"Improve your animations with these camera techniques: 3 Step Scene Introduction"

So now the first thing the audience know, okay, this scene is happening at a baseball stadium.
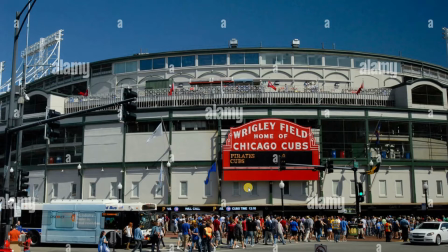Okay, so the next scene you will see is let me just go back here.
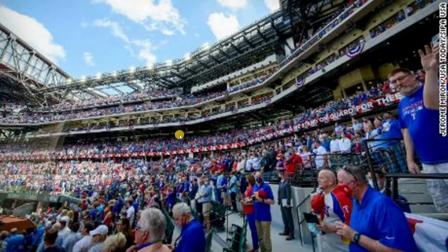So the next scene you will see is now inside the audience, so it is 1 step closer. So here you can pan over the crowd, but you want to take your audience now from outside the stadium to inside the stadium. That's your next step. It is a little bit closer. So the first clip you saw only the stadium. The next clip you are now seeing the crowd inside the stadium. You can see people there.
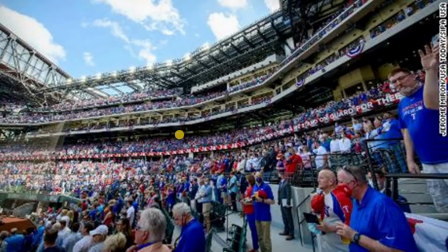It is packed. And then the final step, the 3rd step, is where your storytelling begins,
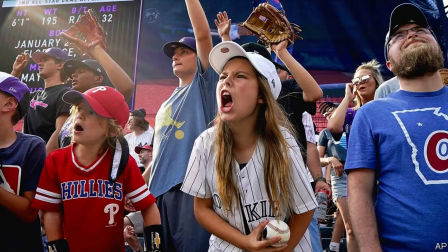where your dialogue begins, and that is your close-up. So here you can now see it is the characters. You can now see they're very involved in the game. So as you can see, let me go back.
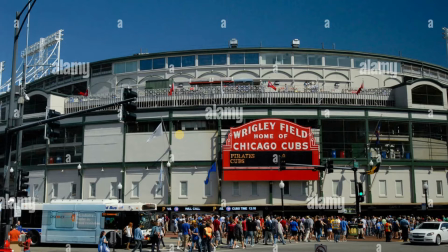The first step is you just show we are now at a baseball stadium.
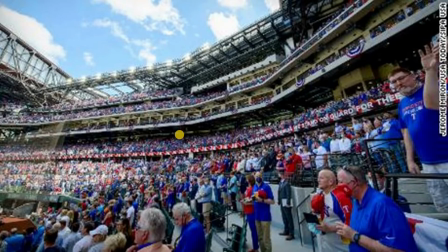The next step, you take them inside the stadium and you can see it's a packed house and there's a lot of people and you can see the people.
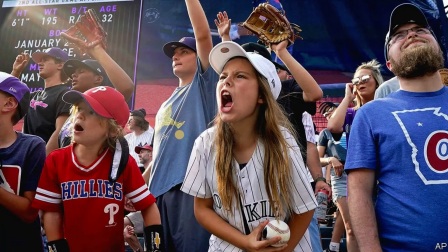It's a little bit closer. And the next step is where your story begins, where your actors or your characters start the story. So here you can see it is a close-up. So as you can see, there are 3 steps. I didn't start directly. If you start your scene directly with this, you don't know what's happening.
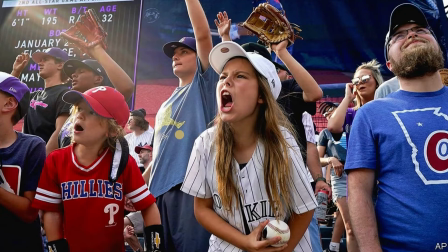You don't know where are they. Are they maybe at a school game? You don't know where they are. You don't know what sport it is. It could be cricket, baseball, basketball. It could be so many things. You don't know. So you want to tell your audience a little bit more background of your story, where your characters is. So you want to introduce the scene in 3 steps. That's why I call it my 3-step scene introduction. You want to introduce the scene to your audience. So the next one is here you can see it is a city at night and there's smoke.
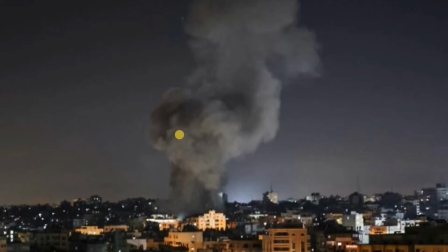So now you know it is night, it's at a city and there's smoke. So something must be happening, okay? So as you can see, this is a far shot. Now we're going to take you a little bit closer in your second one.
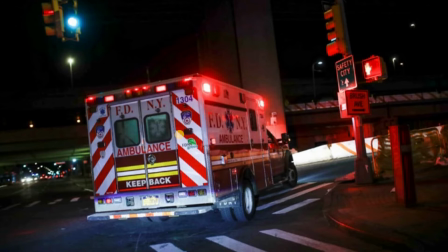And now you can see there's an ambulance. He's driving through the streets. He's on his way somewhere. somewhere. So you know, okay, it's night, there's smoke, the ambulance are chasing, something is wrong, okay?
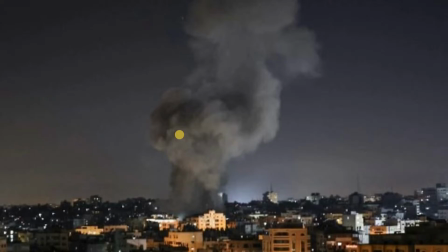But as you can see, the first one is quite far, so you can see the city and you see something is wrong.
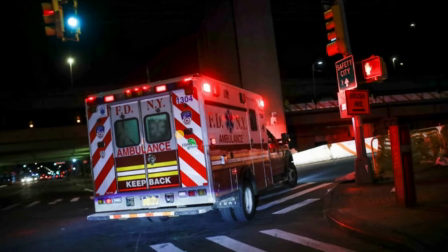The next one is a little bit closer, you see the ambulance is chasing, you're a little bit closer, and remember the third one is where your story begins. And here you can see the paramedics is helping someone.
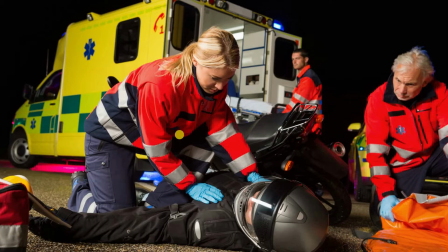There was an accident or whatever. You are now on the scene and this is where your story happens. So you don't start your story right here because now you don't know what happened, how serious it is. But now with this you can see, oh man, there's a big smoke.
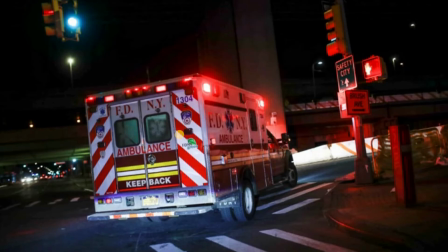Oh man, the ambulance are chasing. Something seriously has happened. You have set your scene. Your audience now know what to expect. And the last one, now you can tell your story. So that again, I've used the 3 steps to introduce a scene, and it just helps your audience understand your story and your setting and what you want them to know about the scene when the story starts. So in my final example, it is actually from one of my animations that I created.